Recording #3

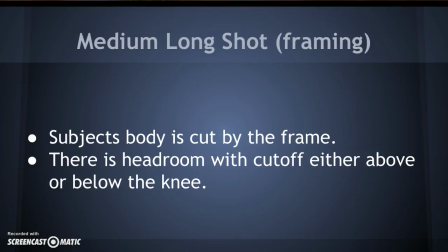[0:01]
Hi, I'm Janice Brown. My presentation is over the medium long shot. Um, Usually, when we speak of the medium long shot,
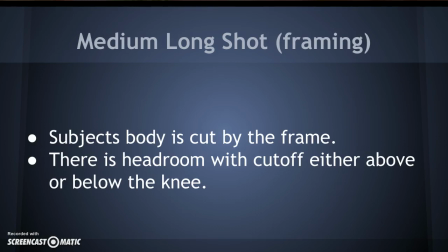[0:14]
the subject's body is cut by the frame, meaning the entire body is not in the frame. There is headroom with cutoff either above or below the knee.
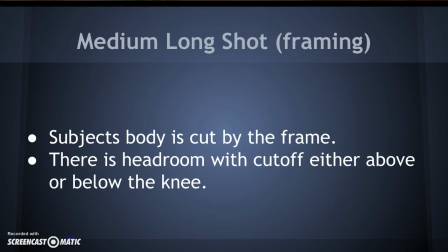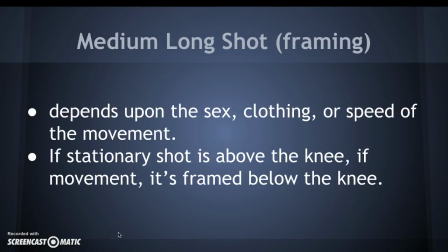[0:39]
The framing continued. It depends on the sex, the clothing, or speed of movement in the scene, if any.
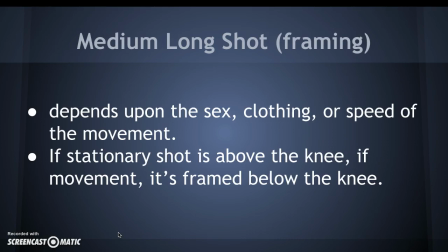[0:50]
If it's a stationary shot, it's usually above the knee. If movement, it's usually framed below the knee.
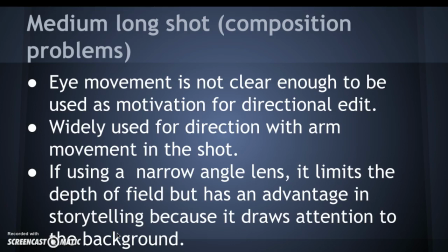[1:01]
The medium long shot, as far as composition problems, eye movement is not clear enough to be used as motivation for directional edit. In other words, can't really see eye movement very clearly.
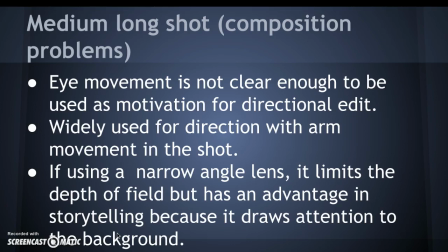[1:18]
Widely used for direction with arm movement in a shot. If using a narrow lens, it limits the depth of the field, but has an advantage in storytelling because it draws attention, pretty much draws attention to the background in the scene.
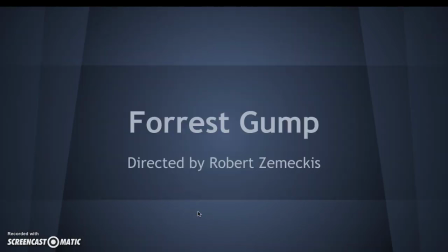[1:38]
My clip comes from Forrest Gump, and it was directed by Robert Zemeckis.
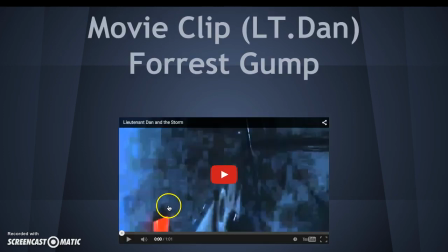[1:46]
Zemeckis. I'm sorry, hard time saying that. Um, it's a short clip, but it makes its point. The background of the clip, it just is about Lieutenant Dan. He didn't believe in God because he lost both his legs from the knee down
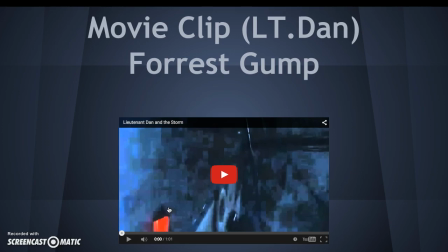[2:03]
in accident related to the military, and that's a little background on this. Here we go. Really short clip.
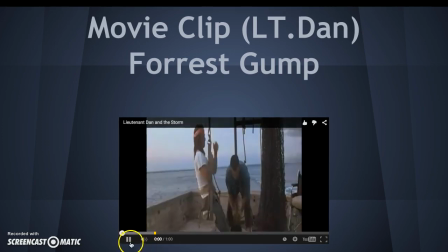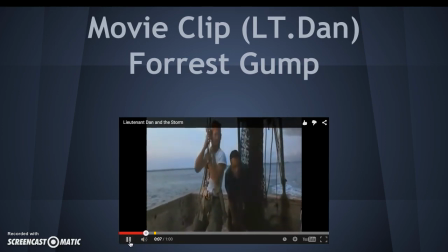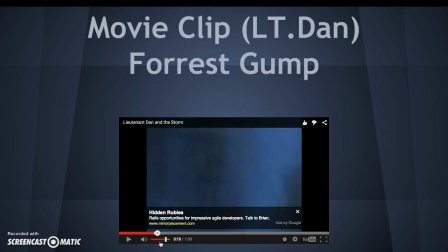[2:26]
I'm gonna stop the clip right there because it was another point where you can see where it was a medium long shot, but it's not very clear. But I feel that the director used this point because he wanted to,
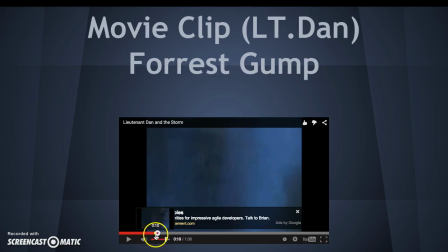[2:44]
if you look at the scene, you can tell that
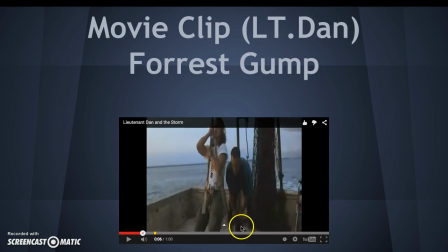[2:49]
his limbs are missing from the knee down in certain parts when he moves. Um, and I think the director wanted to remind you of that, why Lieutenant Dan is angry, and I feel it works for the scene.
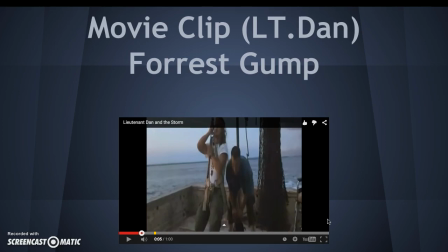[3:08]
The fact that you can see, if you watch the clip again, you can see where his limbs are missing below the knee, and it kind of reminds you that he's angry about losing his limbs, and I think it works for that purpose. Thank you.